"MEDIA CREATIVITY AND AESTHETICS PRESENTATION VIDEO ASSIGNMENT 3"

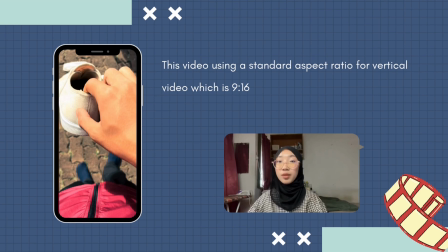[0:15]
Okay, firstly, for aspect ratio for my video, I use a standard frame for vertical video, which is 9/16.
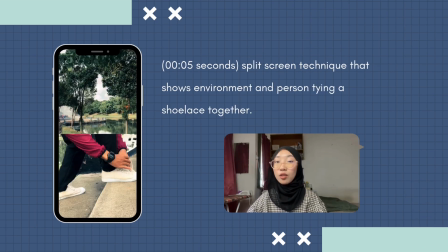[0:25]
And at 0.5 seconds, I use a split screen technique that shows the environment and the close-up shot of the person tying a shoes together.
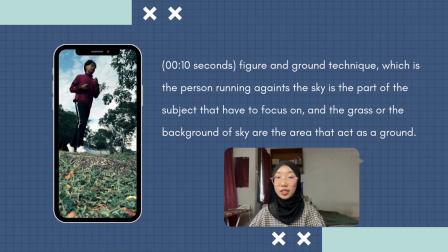[0:37]
At 0.10 to 0.12 seconds, I use figure and ground technique, which is the person running against the sky is the part of the subject that have to focus on, and the grass or the background of sky are the area that act as the ground.
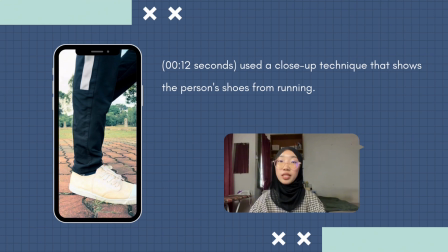[0:52]
From 0.12 seconds, I use a close-up technique that shows of the person's shoes from running towards the screen.
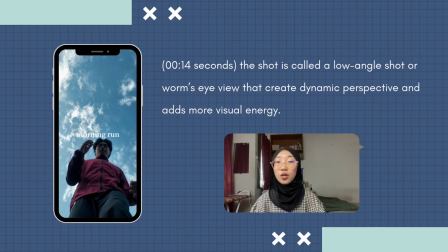[1:00]
At 0.14 seconds, the shot is called a low-angle shot or worm's eye view that creates a dynamic perspective and adds more visual energy.
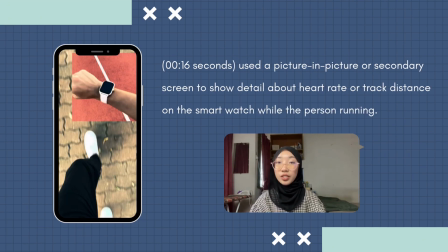[1:13]
And I use a picture-in-picture or secondary screen on 0.16 seconds to show detail about heart rate or the track distance on the smartwatch while the person running.
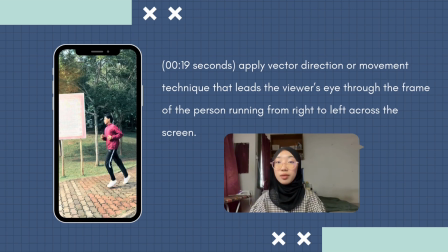[1:28]
At 0.19 seconds to 0.24 seconds, I apply index vector direction and movement that leads the viewer's eye through the frame of the person running from right to the left across the screen.
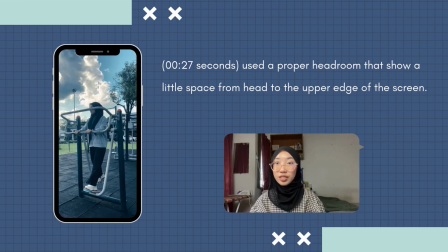[1:42]
Most of the scene from my video, I use a proper headroom that show a little space from the head to the upper edge of the screen.
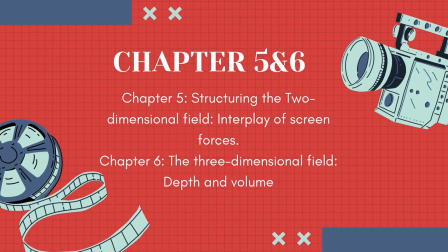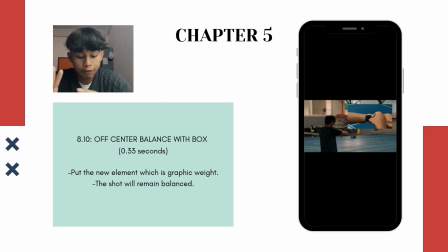[1:58]
For this scene, I put the new element, which is graphic weight, so the shot will remain balanced.
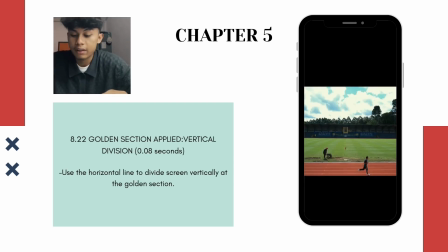[2:04]
Then, the first subchapter, there is 8.22. Golden section applied vertical division. So, in this case, I use the horizontal line to divide the screen vertically at the golden section.
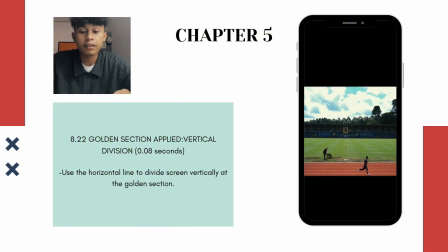[2:20]
So, we can see along the track. So, there is the horizontal line that the screen vertically at the golden sections.
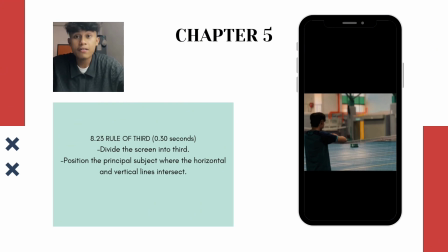[2:33]
So for the second one, there is rule of third. In this case, I divide the screen into third position for the principal subject where the horizontal and vertical lines intersect.
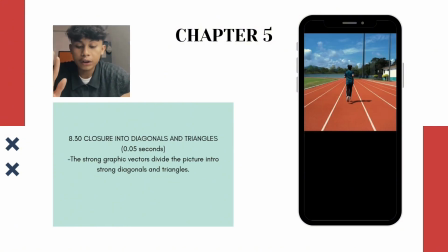[2:50]
Now, closure into diagonals. In this case, the strong graphic vectors divide the picture into strong diagonals and triangles.
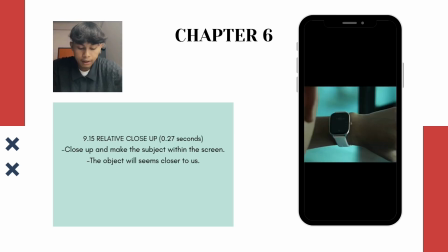[2:59]
Next, relative close-up. I close up and make the subject within the screen, so the object seems closer to us.
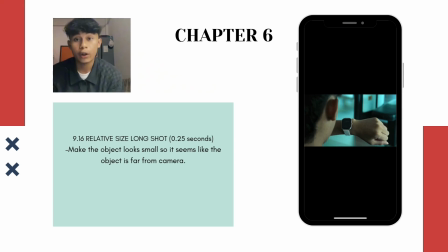[3:09]
Then, I use relative size long shot, that is chapter 9.16. For the example, I made the object, which is smartwatch, look small, so it seems like the watch is far from camera.
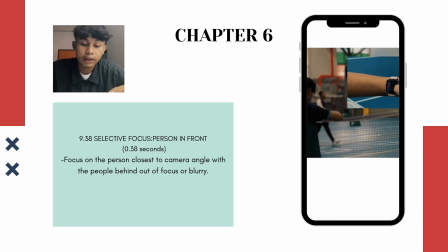[3:27]
9.38 Selective focus, person in front. In this case, I focus on the person closest to camera, with the people behind out of focus.
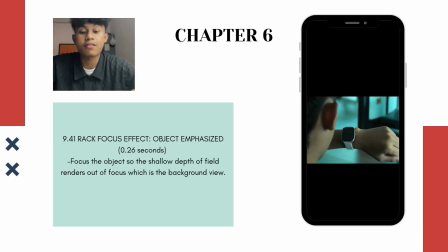[3:40]
After that, right focus effect, object emphasize. I focus the smartwatch, so the shallow depth of field rendered out of focus to background view.
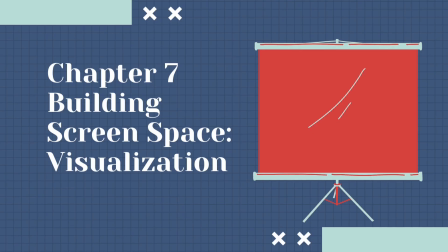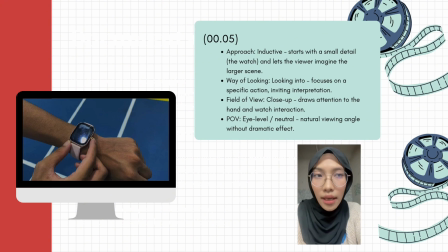[3:57]
In Chapter 7, visualization is more than just pointing a camera. It's about shaping where the audience feels. This close-up of a person checking their smartwatch is a perfect example of the inductive approach. Instead of showing a full scene, we start with a detail, a figure tapping a screen.
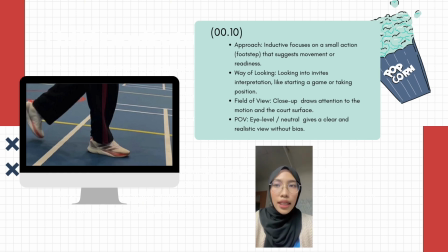[4:16]
This part shows a close-up of a foot on the chord line. It used the inductive approach, starting with small detail to the big stories.